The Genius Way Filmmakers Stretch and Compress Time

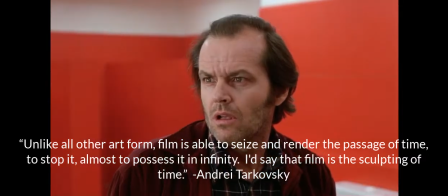(0:00)
Hey Jack, you ever wonder how filmmakers manipulate time? Well, come along, let me tell you.
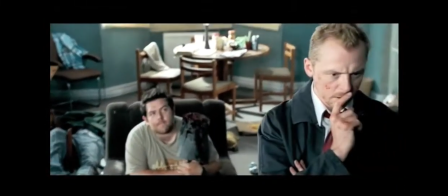(0:11) So, what's the plan? Right.
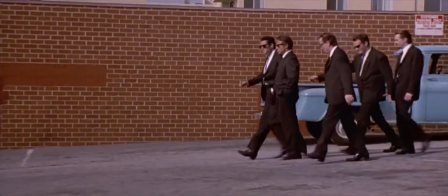(0:20)
Movies are uniquely spatial and temporal. Today I will examine how filmmakers stop,
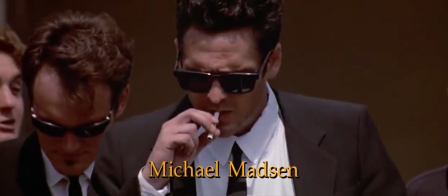(0:27)
expand, compress, and manipulate time in order to develop and exhibit the narrative, among other things.
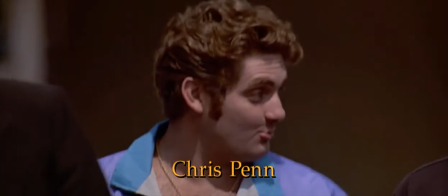(0:36)
Whether we're talking about flashbacks,
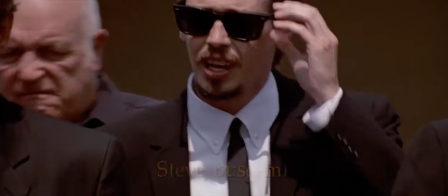(0:39)
montage, jump cuts, reverse motion, bullet time, or just the way a filmmaker cuts the scene.
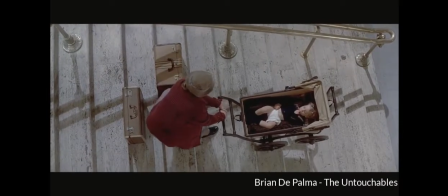(0:47)
Filmmaking is about the manipulation of time and space.
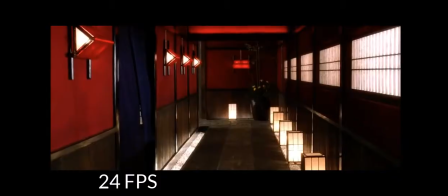(0:53)
Movies are made up of pictures spun at us at 24 frames per second.
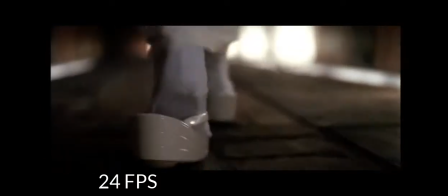(0:58)
In this clip,
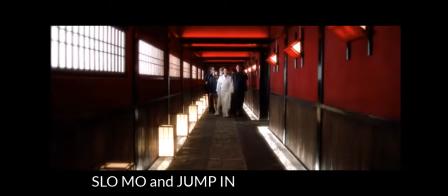(1:00)
Tarantino varies his frame rate and jumps in on the action as he riffs on the oft-used slow-mo walk.
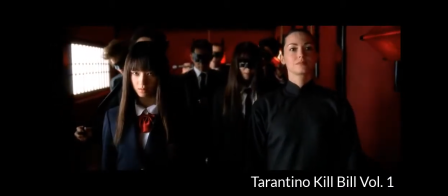(1:12)
By filming at 48 frames per second and playing it back at 24 frames per second, we add drama to the action.
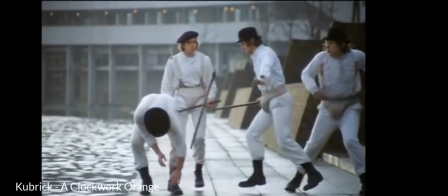(1:23)
Or, as Kubrick does here in A Clockwork Orange, by so-called overcranking and by adding a classical
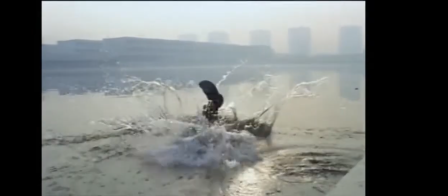(1:32)
soundtrack to this otherwise violent scene, the actions become almost balletic, as if it were a dance.
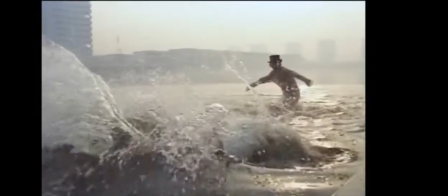(1:42)
Their white outfits, kind of unconventional tutus that don't leave much for the imagination.
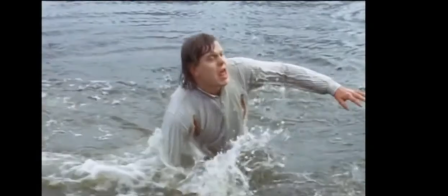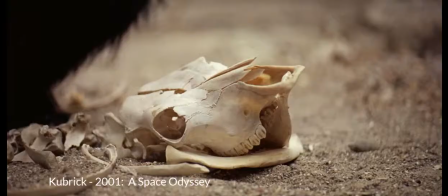(1:56)
If a freeze frame, or perhaps reverse motion, is one end of the spectrum,
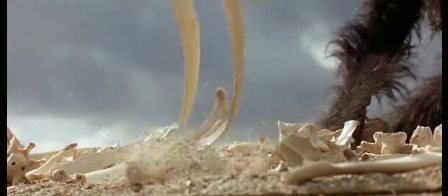(2:03)
the other end of the spectrum is this ultimate jump cut in time.
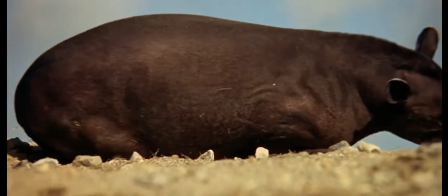(2:08)
Not to be confused with the jump in we saw earlier in Kill Bill.
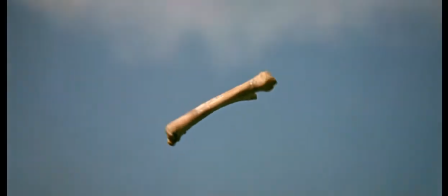(2:13)
This jump, perhaps more known for this match cut you see here,
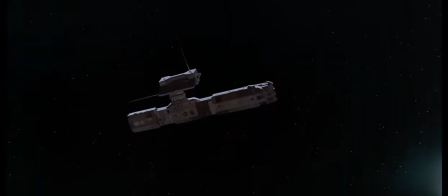(2:19)
literally and figuratively leaps forward in time anywhere from 4 million to 40 million years.
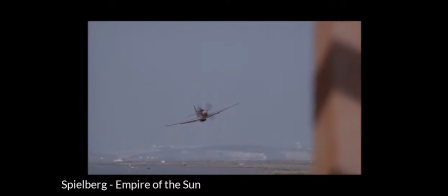(2:27)
In Empire of the Sun, Spielberg magnificently manipulates his frame rate
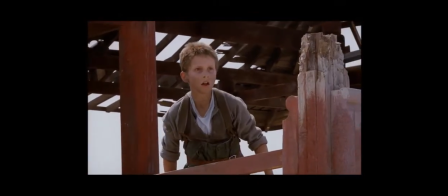(2:33)
as well as his camera moves to dramatic effect to tell the narrative.
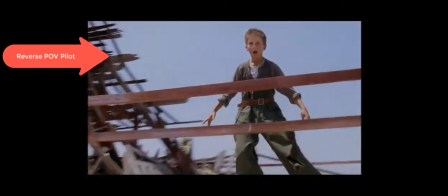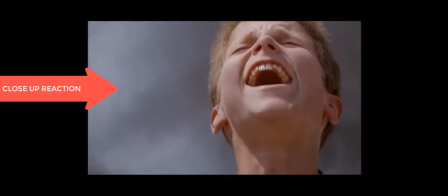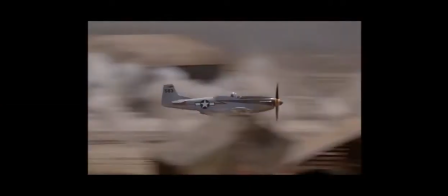(2:52)
Speaking of the narrative, a film's structure is another tool to tell the story and manipulate time.
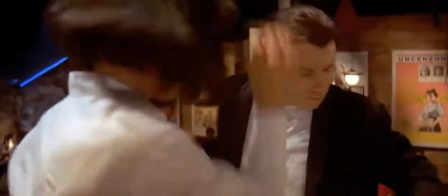(3:01)
Groundbreaking films such as Akira Kurosawa's Rashomon and Orson Welles' Citizen Kane,
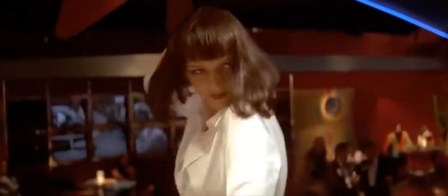(3:07)
and postmodern filmmakers such as Quentin Tarantino have long
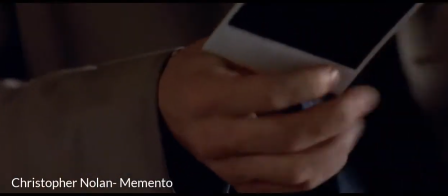(3:13)
manipulated the story structure through varying modes of narrative, such as the chain narrative,
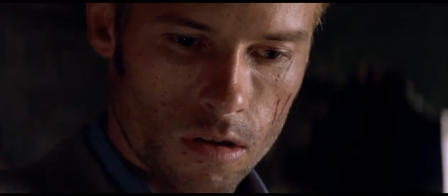(3:19)
the database narrative, the forking path narrative, or, as we see here, the reverse narrative.
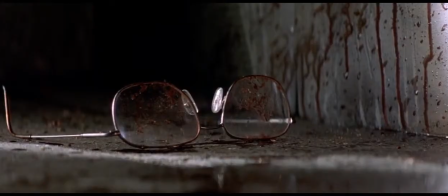(3:31)
The entire film is shown in reverse order as the protagonist attempts to put back together the pieces.
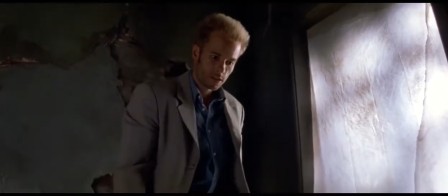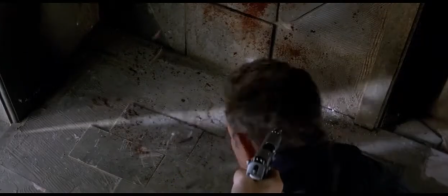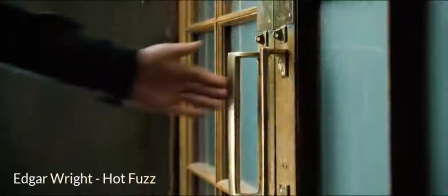(3:48)
No discussion of time in film is complete without considering the montage.